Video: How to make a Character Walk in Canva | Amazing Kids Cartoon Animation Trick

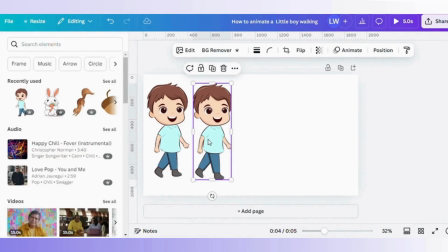[8:35]
After organizing the character parts, it's time to place them in the correct sequence of appearance.
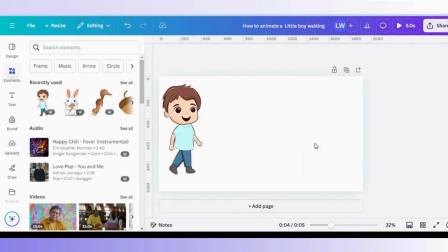[8:40]
To make sure everything stays aligned and the walking motion is smooth, I use Canva's ruler guide for precise placement. This tool helps me maintain consistency in positioning, which is key to creating a believable walking animation.
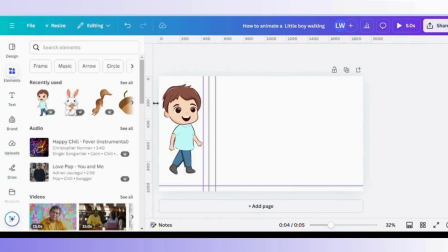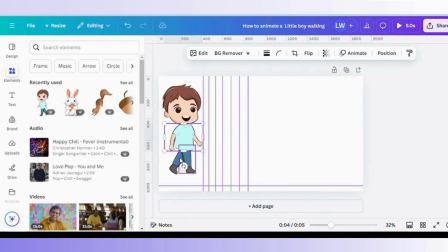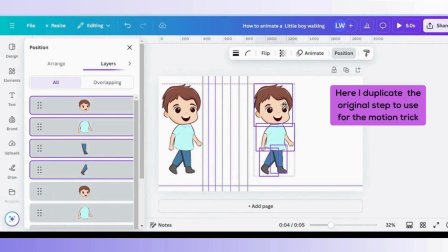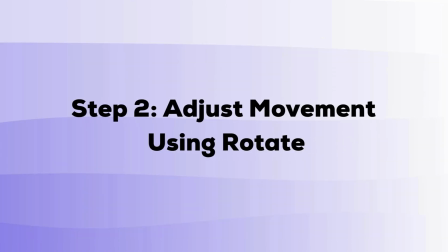[9:32]
Step 2. Adjust movement using rotate. Now comes the fun part.
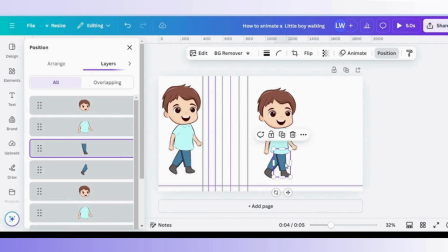[9:38]
Using the rotate feature to breathe life into each part of our character.
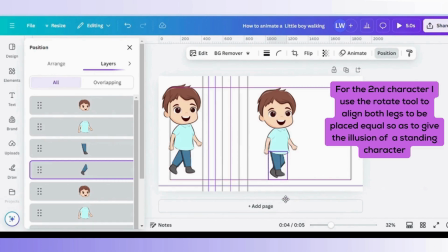[9:43]
This is where subtle rotations will help create that smooth walking illusion.
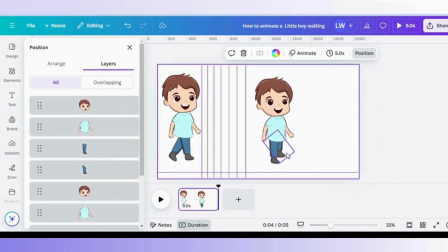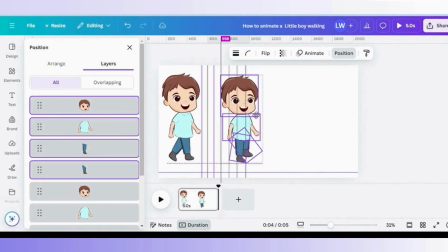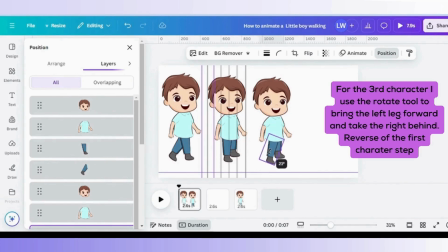Notice I have my character in three different step positions.
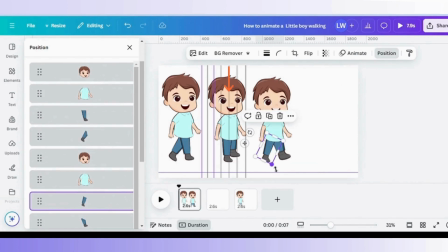[10:33]
Originally, I thought about using all three, but I realized the middle one looks like it's standing still. So I decided to take that one out and save it for another scenario. If I included that middle step, it would make the character look like it's walking and then suddenly pause.
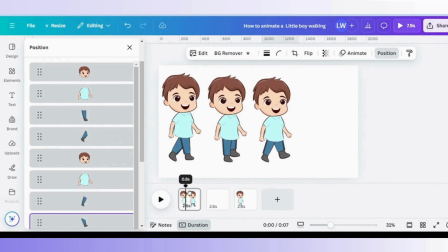[10:49]
But for this walk animation, I'm going to focus on just the first and third step to achieve fluid motion.
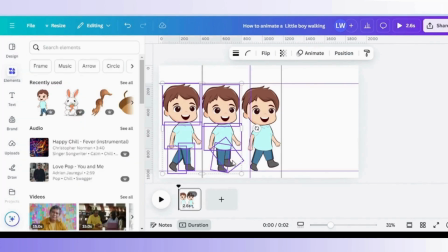[10:57]
Trust me, you'll see exactly what I mean once we're done. Let's keep going.
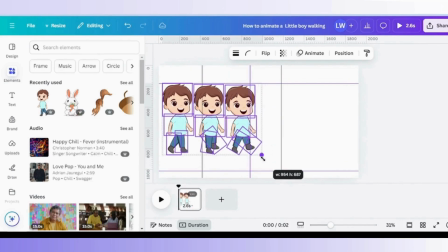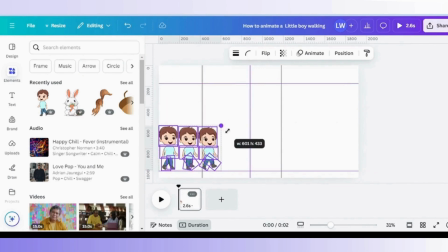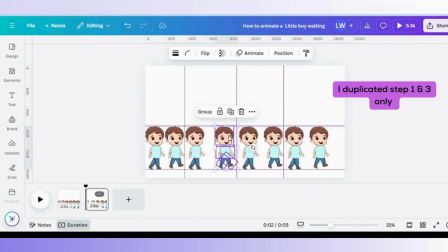[11:11]
In this frame, I have duplicated the steps and we currently have 8 here. Right now, I am adjusting the position of the element so it frames the steps and so I have space for 2 more.
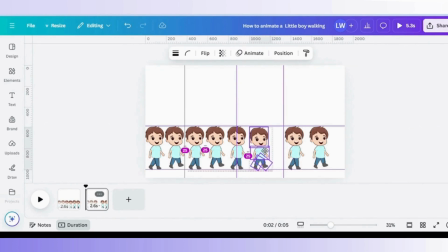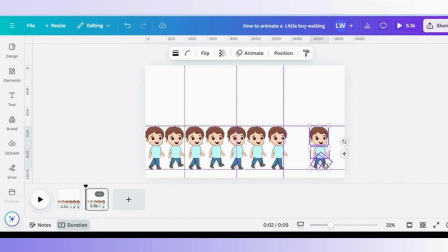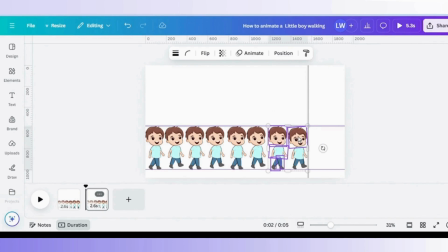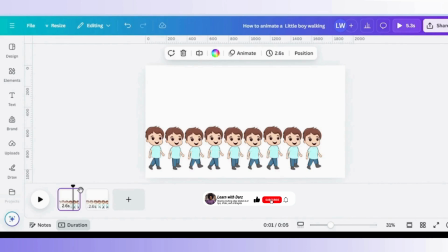I then begin to grip them so it's easy to move around.